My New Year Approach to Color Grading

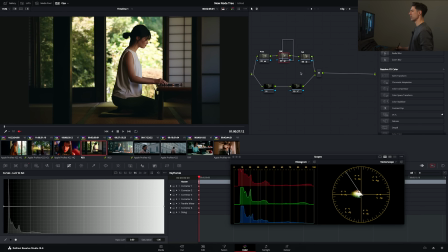If we look at where we were, even if I leave that exposure adjustment on, the image is feeling a lot nicer here, or rather here, than it was there, right?
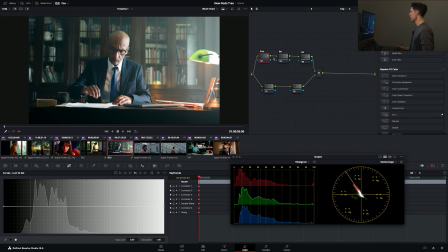Okay, let's take a look at a couple more shots and see how it goes like on a shot like this. Exposure feels pretty good.
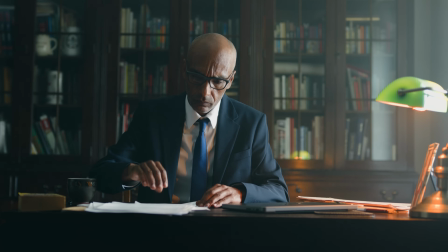I mean, maybe because of the, kind of atmosphere that's hitting the lens, I would want to stop down a little bit,
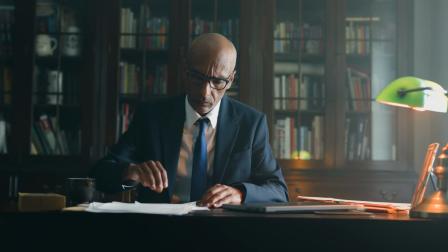or maybe that's just something I would want to hit with my lift or with my gamma. You can see in like preferential or in, kind of edge case situations like this where it's not always clear, you can kind of try both and be like, is it an offset thing?
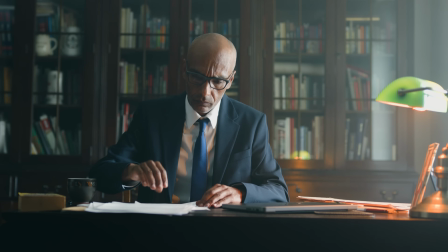Is it a lift or a gamma thing? And just see what works better for you. Here's another thing that is a great thing to observe when you're grading. Sometimes you'll reach for your knobs and nudge things a couple, like inches to the left or to the right, and then you'll A/B and you'll realize like, wow, I haven't actually made much of a change,
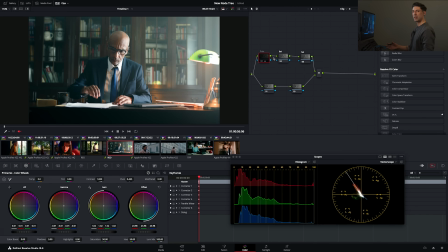if any at all. That's a really good tell that you're happy with the image and nothing needs to change. So what I'll typically do in that situation is reset the node and move on, okay? Let's do one more shot here just for fun.
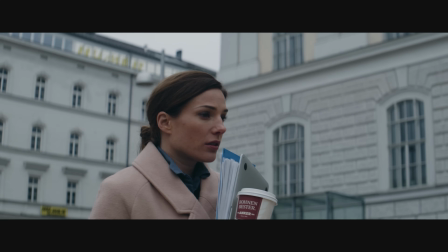I'm going to open this one up, even though I kind of like the moodiness of it. I think we could stand to have a little bit more stop.
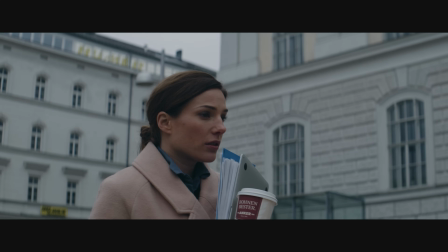And I'm now going to bring my gain or my highlights down.
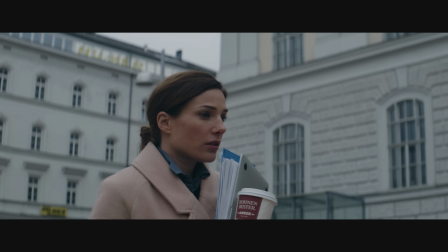I'm going to open up the bottom end of the image a little bit and maybe drop my gamma. Maybe do the opposite. Maybe open up the gamma and drop the lift. This is my favorite thing about working with lift, gamma, and gain. You've only got a couple of knobs. You can kind of feel them all in your hands at the same time. So you can just try stuff and you don't have to feel like you've got the answer before you even move the knob.
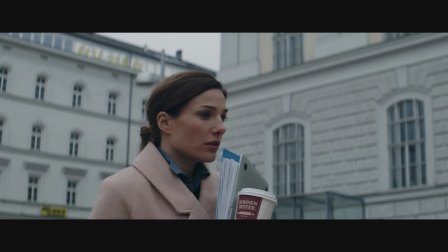You can just go in there and play with stuff and see what feels nice. And I think that's a nice improvement right there. Let's try our luminosity trick. Yeah, that's saving a little bit of the color that I was losing with that tonal adjustment.
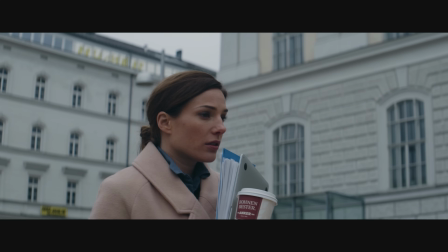And now here with our balance, I'm going to try more of a preferential thing where I'm not trying to correct anything. I'm just feeling like I could get a little more character out of this image, in this case by kind of swinging it into this like cooler, moodier sort of register like that. I think that's really nice. Before, after.
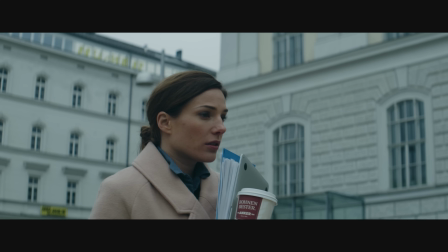Before we were in a bit of kind of a magenta warm, and now we're in a bit more of a kind of cool cyan world that feels a little bit nicer. And let's just go to our saturation and see if there's anything in there that we want to do. I don't really think so. I feel like I kind of like the lower sat feeling in this case.
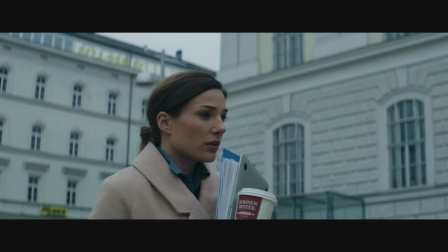So I'm going to leave that exactly where it is. Okay. All right. So I hope that gives you a good kind of taste for how this new template node graph works for me in my hands and for some of the reasons why I feel like it is a benefit to my practice, both in terms of efficiency and in terms of like giving me a bit more of an intuitive relationship with my image, because I can work all the tonal stuff in one place in that primary or in that prime node, as well as the ability to go in and make that HSV saturation that we're so fond of here on the channel without needing to create it as a separate node every single time I want to do that, because it comes up a lot when I'm grading and it can be really handy to have it built right into the template node graph. So I hope you enjoyed this walkthrough, as well as checking out some of these other changes that I showed you here in the video. These changes are going to be where we're living for the foreseeable future here on the channel. My grading practice is always evolving and changing and shifting, and I try to keep you guys kind of like in the loop on that as my thinking is evolving. But for the time being, this is a pretty good kind of like state of the union of where things are sitting currently. So you don't necessarily have to adopt any or all or any of the ideas that I've shown you here today, but I would definitely encourage you to give them a try and see if it doesn't help you think about your grades in a different way or get some results that maybe you wouldn't have otherwise.